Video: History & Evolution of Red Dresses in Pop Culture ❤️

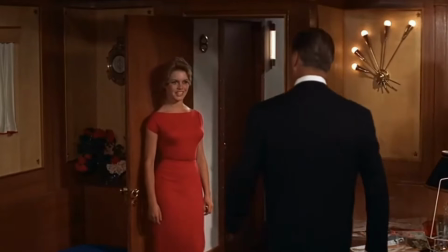0s
The color red is a favorite for many, and it's an important one as well. After black and white, red is the first color we see.
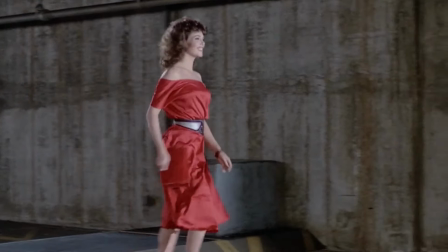6s
It's also been a symbol of one's social status, political rank, and personal expression.
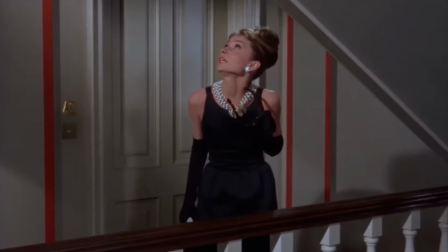11s
I've previously made a video on the history of the little black dress, and how black has been used to make a statement, but the color red is also an especially eye-catching color to wear.
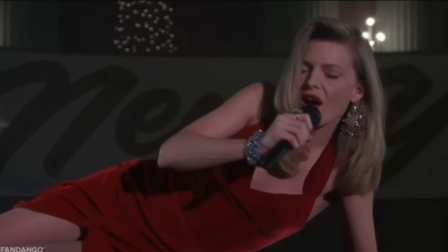20s
Culturally, we've seen this color representing multiple concepts, including power, danger, sinfulness, and romanticism.
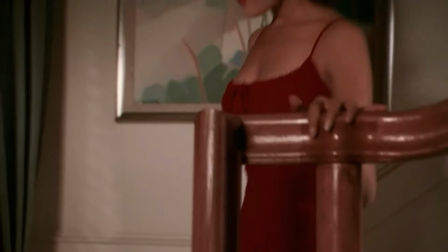27s
There's a psychological phenomenon of the red dress effect, where the color red can make someone appear more attractive and desirable.
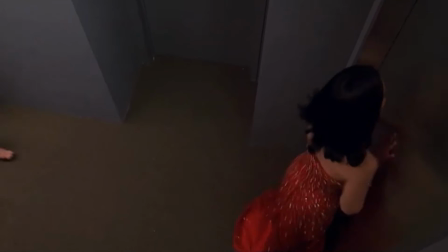34s
This might reflect how in pop culture, red typically acts as a shorthand for characters that are intended to stand out.
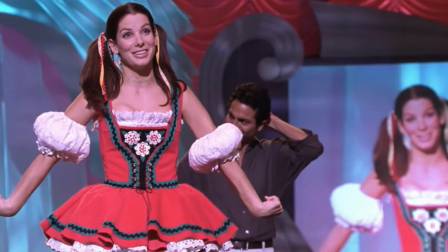40s
Some artists and brands have associations with the color red. For instance, it's the main color for Valentino.
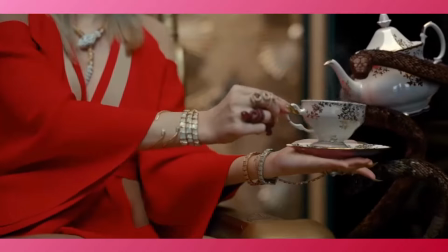46s
Taylor Swift would become associated with the color red, and named one of her albums after the color to represent her emotions of love, anger, and jealousy.
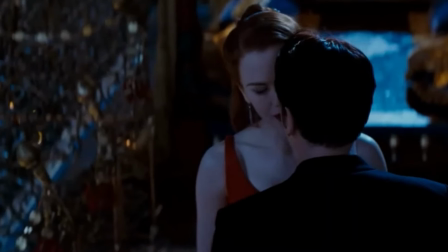54s
There's also the K-pop group Red Velvet. And let's not forget the unwritten rule to not wear red to a wedding.
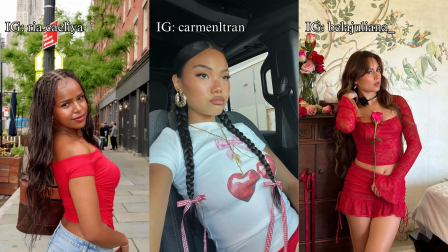60s
Red has been a statement piece for centuries. Even earlier this year, red seemed inescapable, and probably will continue to be in the future.
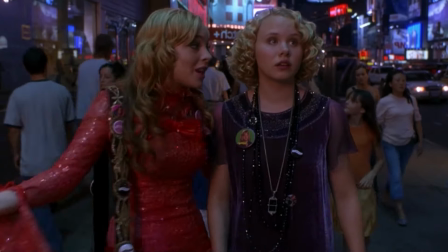67s
We're going to look into the context and thematic relevance behind some iconic red dresses and how they reflect popular styles of their time.
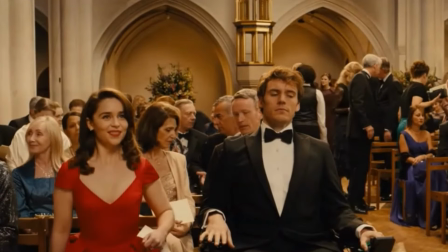74s
But first, we're going to look into how the color red has been perceived in different periods. So now, let's get started!
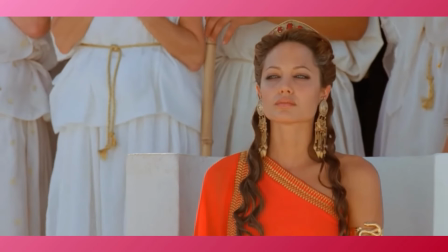80s
For thousands of years, red had varying historic symbolisms in different cultures.
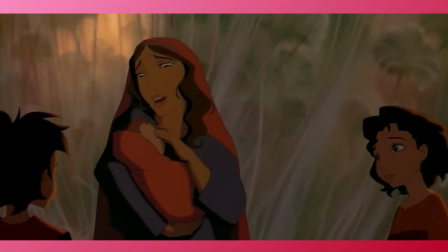84s
In ancient Egypt, red was reserved for royalty or anyone of higher position and had correlations with health and victory.
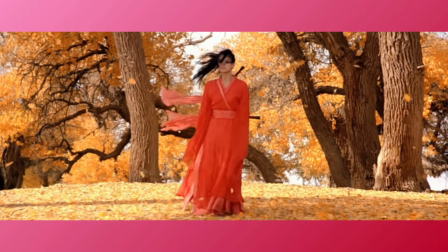91s
In China, red was also a popular color for royal women as a way to display their power.
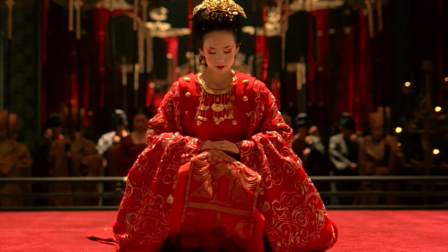97s
Red would also be a representation of courage and happiness due to the color symbolizing fire.
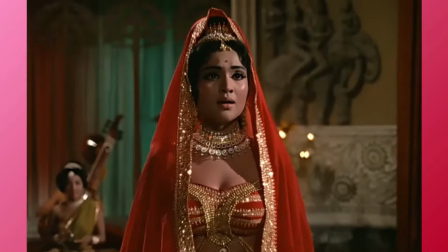102s
This would also be the traditional color for wedding dresses, as well as in the Indian subcontinent, with red referring to commitment.
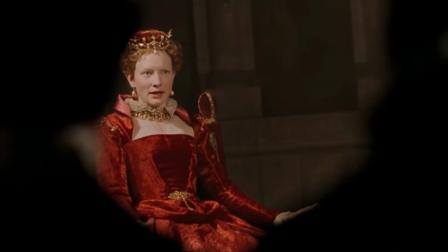108s
In medieval Europe, red was a symbol of power for its ties to nobility. The particular shade of scarlet was a representation of martyrdom within the Catholic Church.
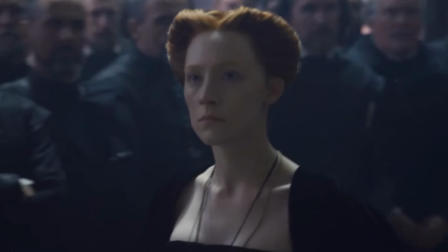117s
For instance, on the day of her execution, Queen Mary of Scotland had her outer garments removed to reveal a bright scarlet gown as a way to demonstrate her innocence.
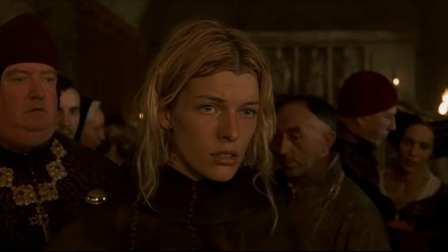126s
But for non-royal women, red was typically avoided for its boldness and sinful connotations.
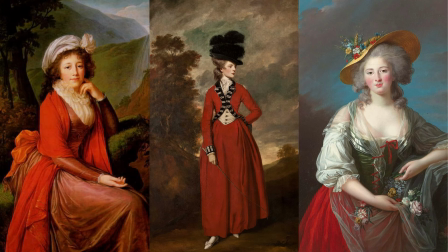132s
During the late 18th century, red was a popular color within the royals and aristocracy,
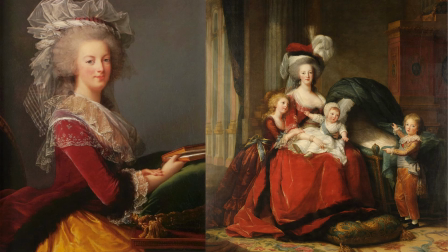137s
especially with Marie Antoinette, who's one of the biggest and most controversial style icons of the time.
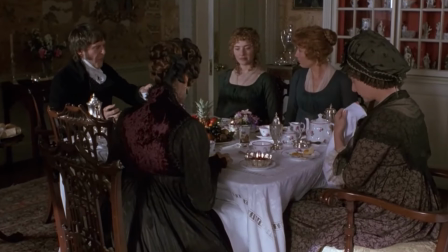142s
But in the aftermath of the French Revolution, red and other vibrant colors were regarded with overconsumption and lack of morals.
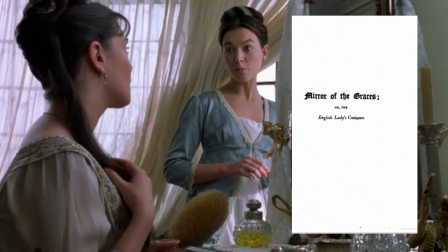149s
In the Mirror of Graces, or the English Lady's Costume, written in 1811,
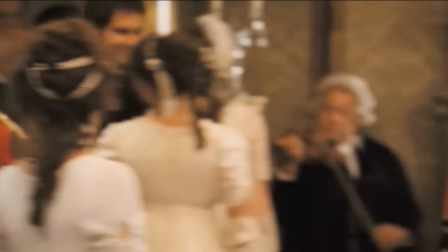154s
the author claiming to be a lady of distinction advised young distinguished ladies to wear soft colors of pink, light blue, or lilac,
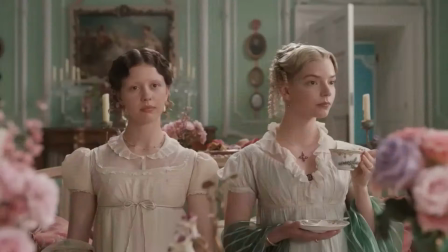161s
while mature distinguished ladies are to wear deeper hues of black, yellow, or dark blue. Notice the lack of red.
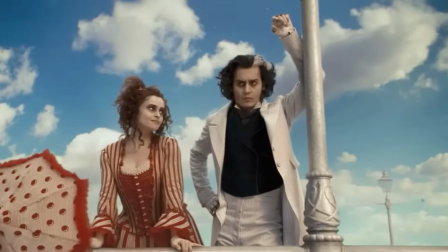168s
During the 1860s, synthetic dyes would emerge in popularity, all from a scientific discovery made by William Perkin.
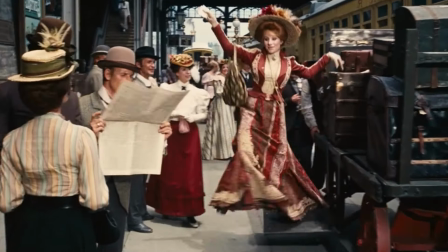174s
For the remainder of the Victorian era, red would be in style, making a very passionate statement.
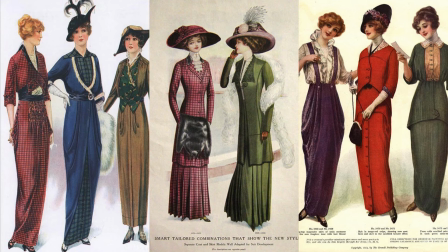179s
At the end of the Victorian era, during the 1910s and 1920s, red continued to be a stylish color.
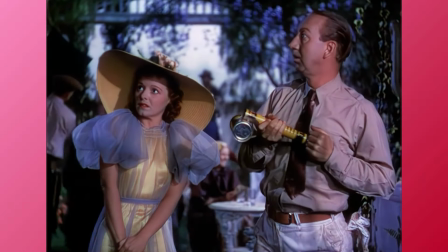185s
When cinema started to become a dominant form of entertainment, with the advent of technicolor, we started to see more iconic red outfits.
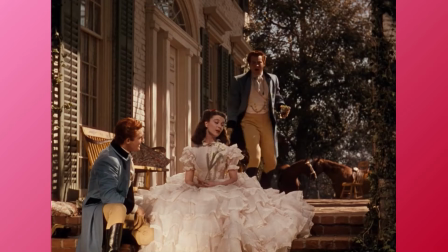192s
It would be safe to say that the looks of Scarlett O'Hara are the second most popular movie fits of the 1930s.
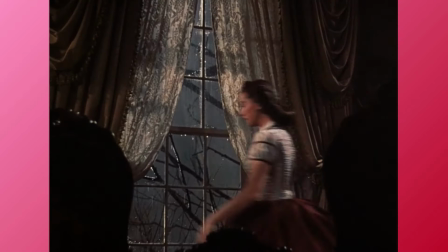198s
In the first half of the film, she wears a white and red dress when proclaiming her love for her longtime crush, representing her passionate emotions.
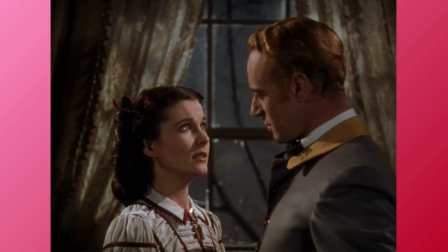206s
This would be like the 12th time she'd tell him this, by the way. But as always, she gets rejected.
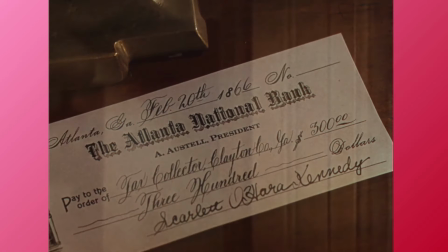211s
Instead, Scarlett marries her sister's fiancé because he has money that she desperately needs.
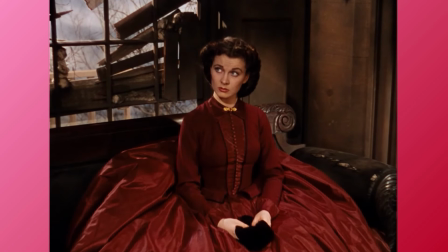216s
When telling her this, she wears a dress with a modest, almost demure cut, but in the shade of bold red.
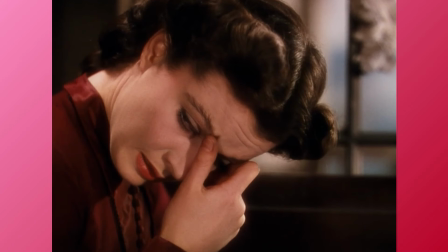222s
She's trying to appear as the innocent one in this situation, but it's not exactly working.
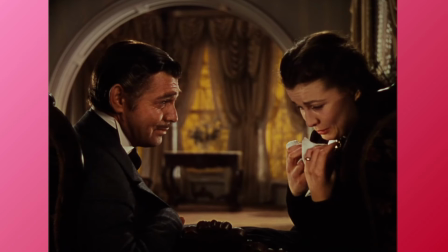226s
But this marriage doesn't last, so she marries Red Butler.
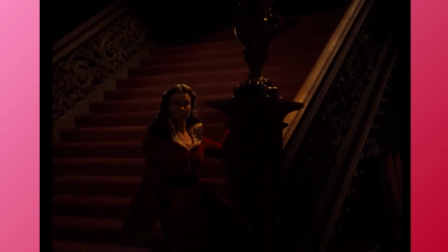229s
As she continues to feel unhappy, she longs for an escape in her life, and wears a crimson gown, almost resembling something from a medieval fairy tale.
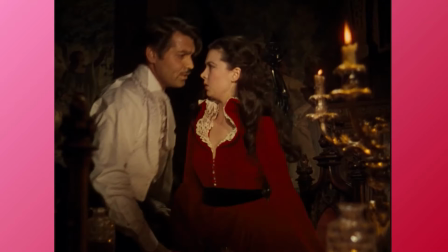237s
The shade also displays her fiery temper and pride, traits that have caused many of her problems.
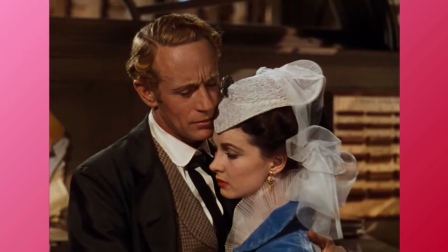243s
But after being caught in a moment with her longtime crush, she's disparaged within her circle.